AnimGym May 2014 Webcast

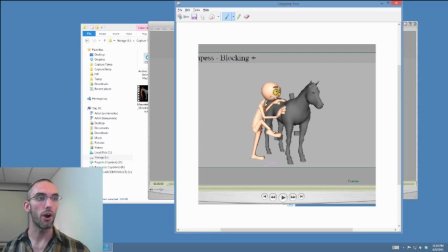Same thing that I was saying, I think it was to Dar. You know, imagine this is a stirrup, okay? And once you get your foot in it, well, it's still only, you know, it's on the end of a leather strap, right? So it's still only kind of,
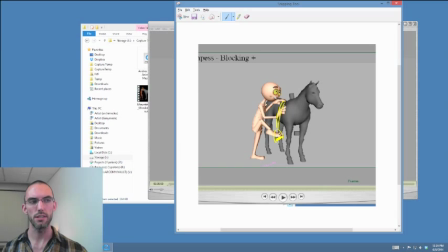you know, restricted in the direction that it can twist very, very lightly. I mean, there's not a lot preventing it from twisting like any which way, is my point. As well as, depending on how deep your stirrups are,
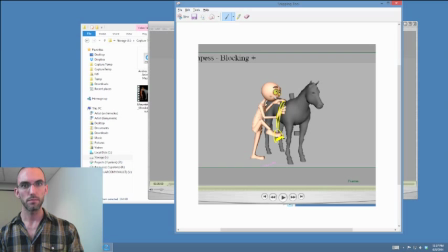it's only like maybe 2 inches thick as well, maybe 3 inches thick. So once he dips down,
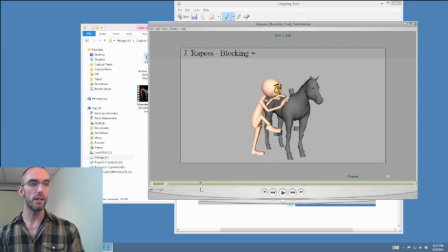or even like he gets his foot into it, and even like right here, his foot should
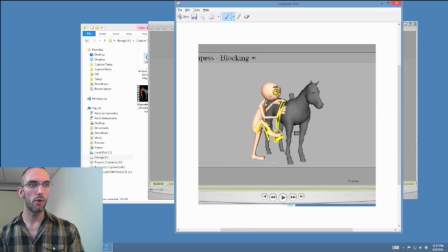basically go down into a pose like this, right? And then especially when he dips way down, you know, you can even have the foot even, you know, the heel even that far down.
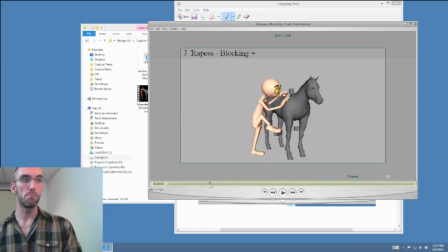Point is that the major thing that's going against you right now, especially like when he like pushes up like this, what would happen if he pushes up like this? He would be putting weight on this on this foot.
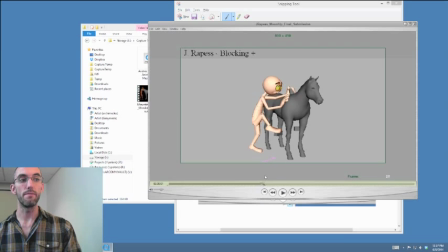So we should see the heel like really kind of like dip down when he does a little hop. And then maybe the heel can come up just a little bit to like maybe right here. And then when he really pushes off, that's when the heel shoots down. Okay?
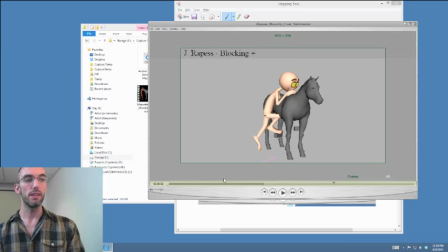Watch out for this arc you have. He moves to the right and then he moves up and over. Unify those arcs. Okay? And then again, loosen it up. No reason that his foot can't come a little bit out of the stirrup to accommodate the height that you're giving him.
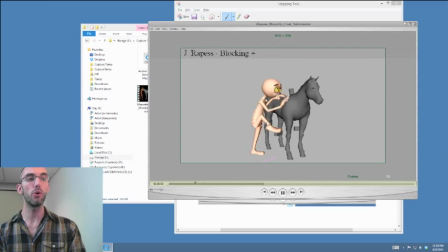No reason at all. Okay, yeah, but I am noticing, even at speed, I am noticing sort of the dual nature of those arcs. It goes this and then over, whoop, and then over. And lastly, same thing,
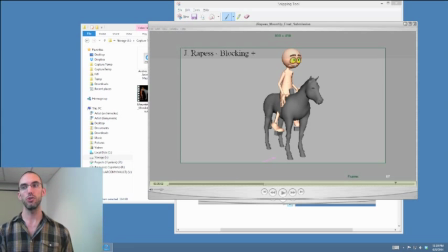same kind of comment I would say to you that I've been seeing on the others, that the height of his arc as he pushes up is, it seems like it's almost perfect. It's like tangent to the height that he needs to be.
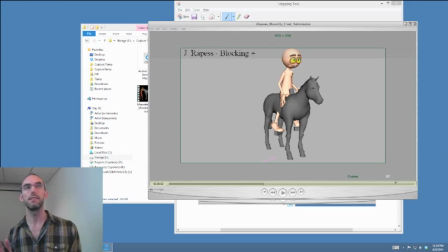Nobody so far has really had the character, you know, swing up and kind of overshoot the amount of height they need to get their leg onto the horse, which is
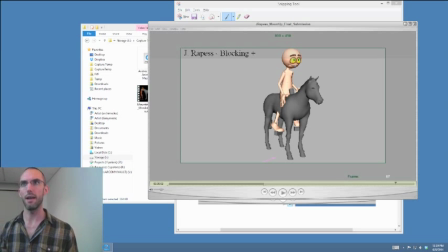just I think that would happen every single time. I think you're probably going to come a little bit over the saddle and land in it. And the subsequent, I mean, you're just a breath, but I don't even really count that.
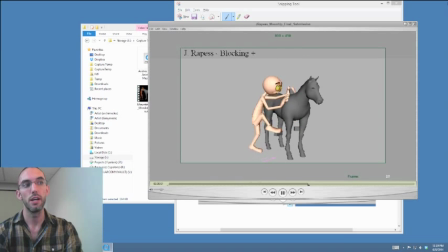And it's missing pretty much everything in the spine after that hit. It's way too stiff in the spine for me. But yeah, I like to point out what moment in your shot is good for experimentation.
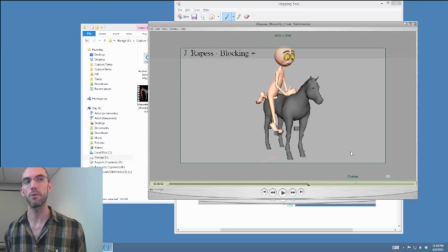This is your moment, Jeff. This is where you should be experimenting in the height of how much he. You know, the air that he gets, and seeing if you can do something a little bit more interesting with that. Okay? Okay. Cool. Looking good. Thank you, Jeff. Round of applause.
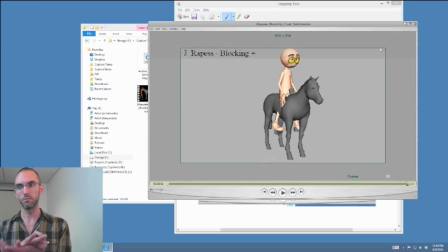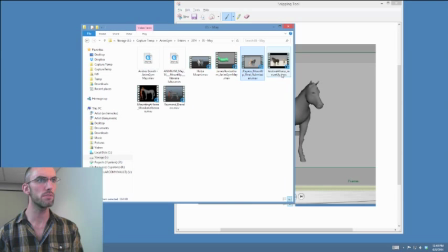Oh, look, Rob is in the house. Rob, did you turn one in this month? No, it does not.
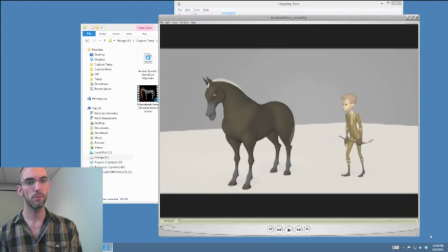Does not look like it. Just hanging out. Good to see you, buddy. Good to see you. Okay.